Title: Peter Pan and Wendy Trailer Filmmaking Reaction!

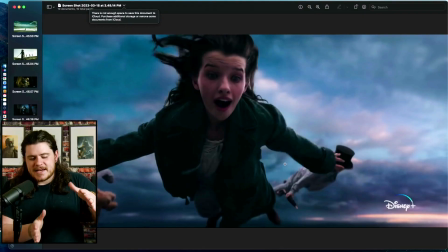This shot is also fascinating because this is pretty simple. It's done beautifully. The colors are gorgeous. It looks like a canvas painting. Nothing's too overexposed like we had with the sun shot. You could still see the details.
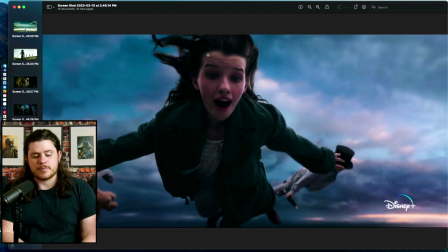Wendy here pops off of the background very nicely, and it's a very soft, flattering light that just looks whimsical almost. And just like Peter with his sword off frame, creating a leading line to
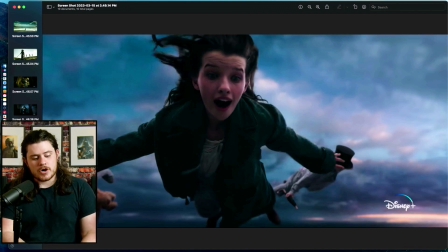basically the subject, Wendy's arm is doing that also, and we see that a lot. They have like their extensions, like their appendages going off frame and leading you to the center, which is their reaction, which is their emotion, which is them communicating to the audience what the character is feeling.
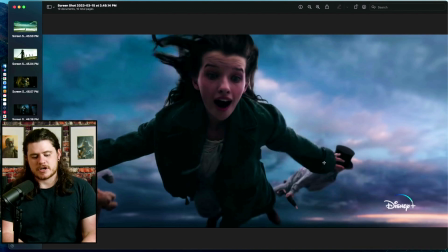At the same time, you also get a little bit of a leading line with this arm as well. But I thought this is just a beautiful shot. I thought it looks great. The sky literally looks like a painting, and I like the use of the colors here. It feels very fresh. It feels new. It feels like early morning and straight onto morning, in fact.
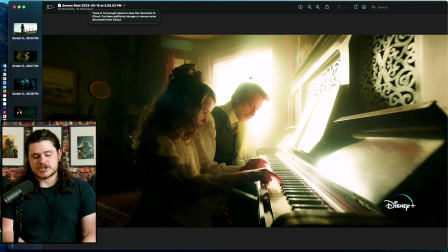This was also really cool for a light source because the main light source for this frame is this window. I believe this is probably a flashback for Wendy. This is probably Mr. Darling here. And they're learning piano, but they have all these awesome lines because of the piano.
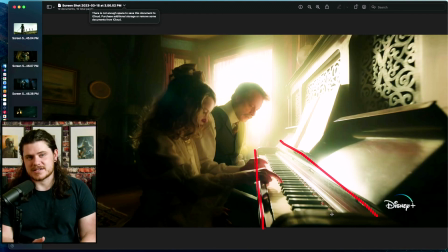And pianos are pretty easy to work with compositionally because there's a ton of interesting angles you can get with the piano. But I love that they chose this wider angle so you can see all the way down the piano, and it does create plenty of leading lines directly towards our characters.
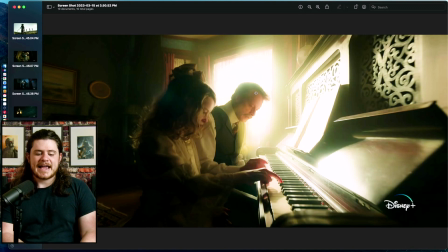It's not super complex, but it's complex enough, and we still see, even though this big light source is behind them, we still see them in their shadows, and it's creating kind of like this soft, almost slightly
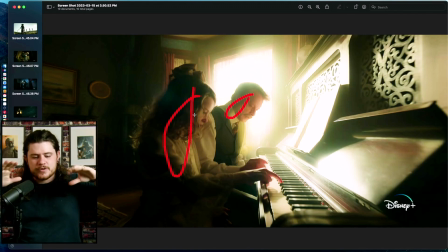leaking color or leaking kind of blur effect throughout the whole frame, which lends itself well to flashbacks especially.
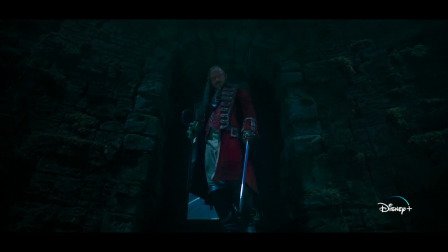Wendy, Moira, Angela, darling. Where is Peter Pan?
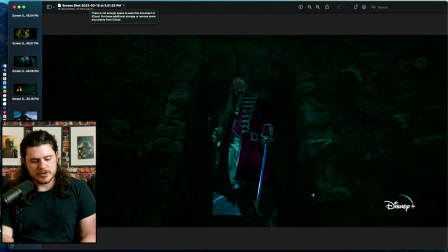Similar to what we saw with Wendy earlier, we see an authority shot, which makes sense for this Captain Hook shot because Captain Hook is literally talking to someone and saying, "Where is Peter Pan?" Right? If we saw the trailer. So compositionally, he's centered up like we see many times already,
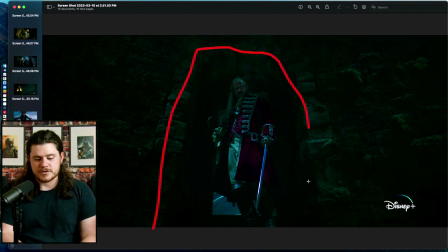and he's walking through this archway, so he's framed up naturally. But this is a very intense authority shot, and it's still keeping that wide look. And later on, it cuts to a close-up shot, but it's still that authority looking up shot.
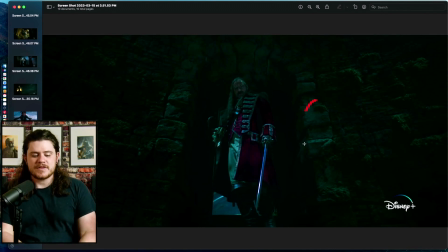And I think it does well. Although it's a dark environment, these green walls, these off bluish green walls, like makes his red coat pop a little bit more. So I think that works well.
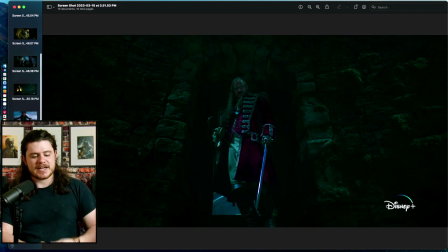I like the colors. I like compositionally how kind of gritty and dark and kind of scary this feels.
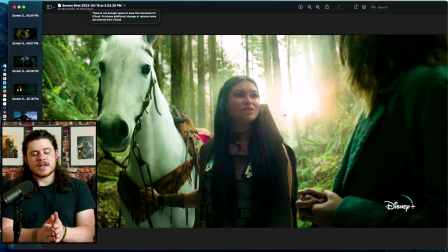It's in your heart, but where you go from here, it's up to you.
This is another example of using the sun as a backlight behind them as the source for the light. So we have this light shining through the trees, and it's creating the main source of light for, I believe this is Tiger Lily here.
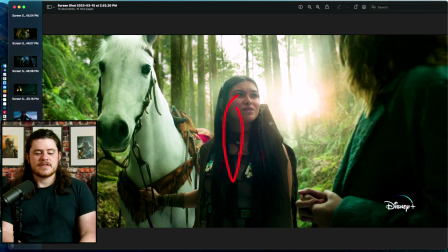Now we can still see all of her expression in the shadows there, but it's just simply using the golden hour sun as a backlight, and I like how it's shining through the trees to create kind of this broken up light.
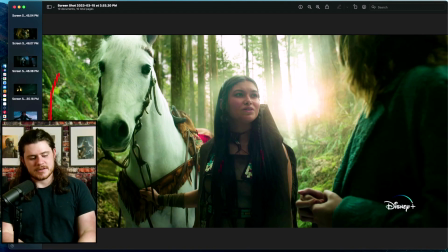It just creates a good atmosphere, and all of the green, the lush feeling of the forest is nice. It's refreshing to look at.
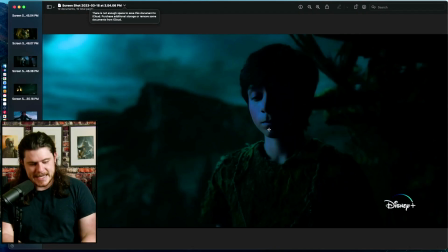The last shot I have here is just simple. It's Peter Pan at night, and although we don't have a very clear picture of the moon, we know that the moon is up here because it's the brightest spot in the sky, and it's creating a nice motivated light on Peter here.